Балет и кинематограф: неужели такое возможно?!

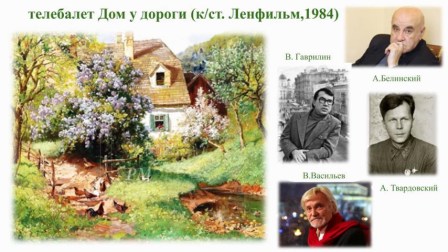1232s
И там он заканчивает консерваторию, становится знаменитым музыкантом, композитором, который создает очень большое количество таких симфонических произведений с очень сильной именно такой фольклорной, народной, мелодической составляющей.
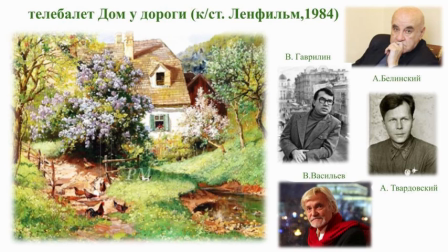1250s
Он словно бы постоянно возвращается к своим корням, напоминая, что все мы родом не только из детства, но все мы родом из деревни. Ведь действительно в 40-е годы наша страна была абсолютно во многом в своем сельскохозяйственном. Очень многие люди проживали в деревнях.
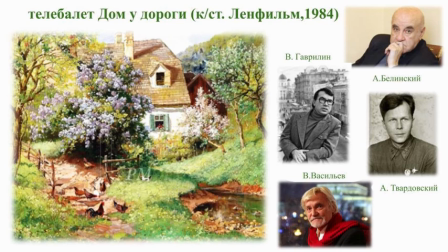1267s
И именно оттуда, из деревень, да, люди отправляются на фронт защищать. Ну, конечно же, развивалась и промышленность. Это неотъемлемая часть, да, неотъемлемая составляющая развития нашей страны,
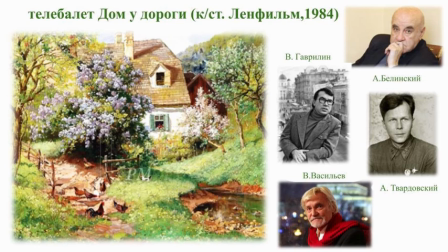1283s
но вот такого массового переселения в города мы можем все-таки наблюдать уже в послевоенные 70-е годы. Достаточно сказать о том, что только в 74-м году у людей появляется паспорт. Представляете, такой вот активная возможность получить паспорт появляется совсем, собственно, и недавно.
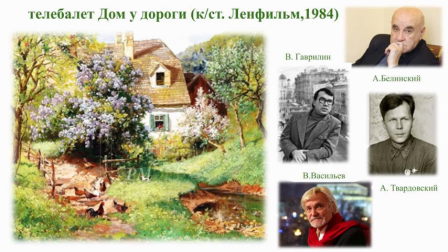1300s
А до этого времени очень многие работали в колхозах. Следующим человеком, который создает телебалет, является режиссер Александр Белинский. Личность крайне интересная. Этот человек увлекался театром с юности.
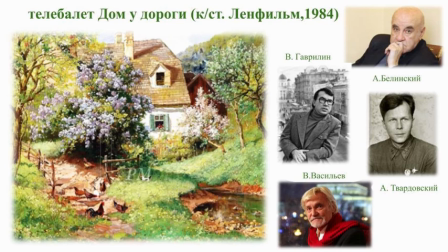1316s
Надо сказать, что, будучи воспитанником театрального института, он попадает на практику в театр оперы и балета имени Кирова. И вот эта вот встреча с балетным театром становится, наверное, для Александра Белинского поворотным моментом. И он,
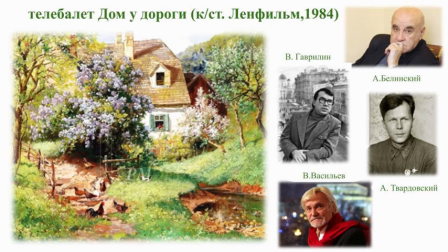1332s
в общем-то, очень многое делает для развития и для создания такого жанра синтетического, как телебалет. Он является таким родоначальником этого начинания, и из-под кинопера Александра Белинского выходит большое количество балетов.
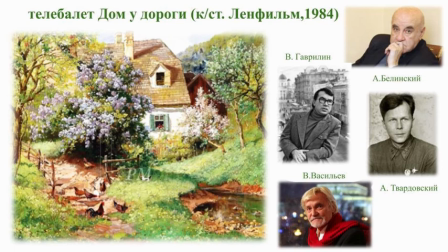1350s
Среди них такие спектакли, как, например, телеспектакль, телебалет, удивительный телебалет с Екатериной Сергеевной Максимовой «Гоголотея». Ну а вдохновителем хореографической составляющей этого балета становится Владимир Викторович Васильев, который создает
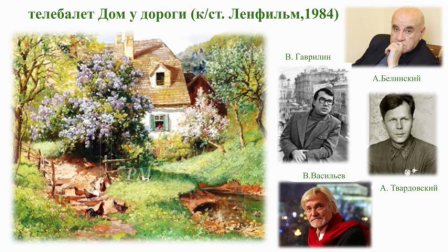1368s
балетное поэтическое полотно для телебалета и исполняет в этом спектакле главную роль. Я предлагаю вам сейчас окунуться в просмотр данного фрагмента. Отмечу, что мы посмотрим лишь ключевые стороны данного телебалета,
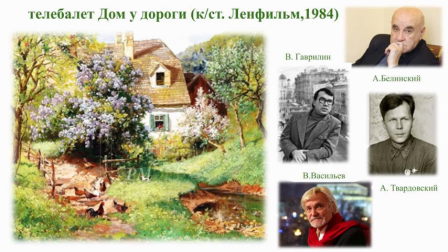1387s
ну а полностью со спектаклем вы также сможете познакомиться после нашего эфира. Отмечу, что главную героиню, возлюбленную нашего героя, нашего будущего солдата, на долю которого выпадут серьезные испытания,
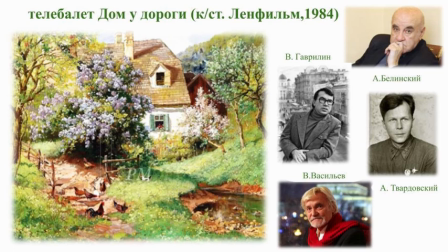1403s
исполнит прекрасная наша современница, тогда блистательная балерина Кировского театра Ирина Колпакова. Итак, «Дом у дороги», телебалет, особый синтетический жанр.
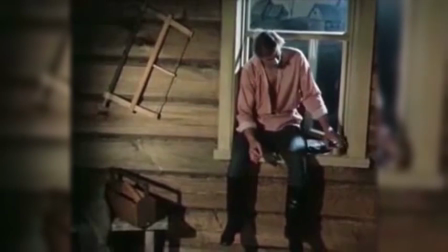1417s
Обратите внимание, мы слышим гармонь.
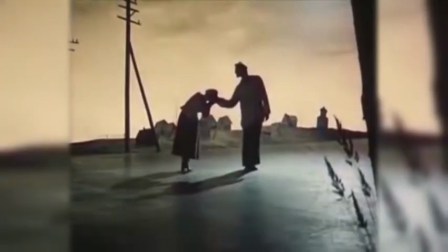1421s
Гармонь — тот инструмент, который характеризует время, предвоенное время.
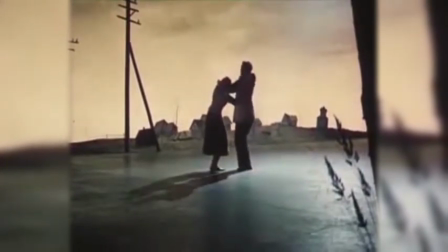1427s
Ведь в деревнях играли, гуляли, веселились под гармошку.
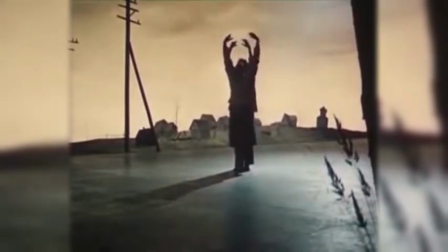1432s
Ну а перед нами как раз юноша и девушка, любящие друг друга.
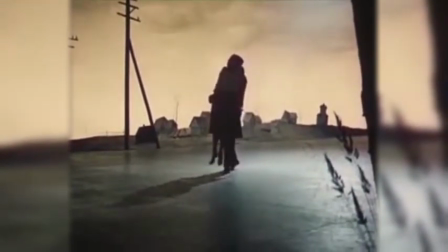1439s
Мы видим некое адажио зарождающейся жизни.
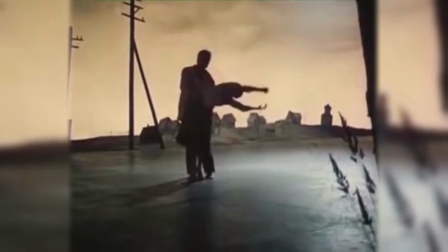1444s
Посмотрите-ка, на заднем плане мы видим небольшие домики деревенские, что напоминает и
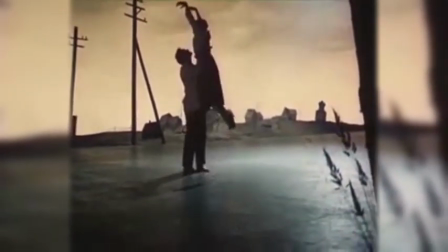1454s
указывает нам на адресную составляющую место действия.
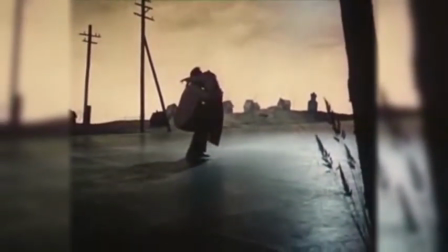1460s
Действительно, все мы родом из деревни, все мы родом из прошлого.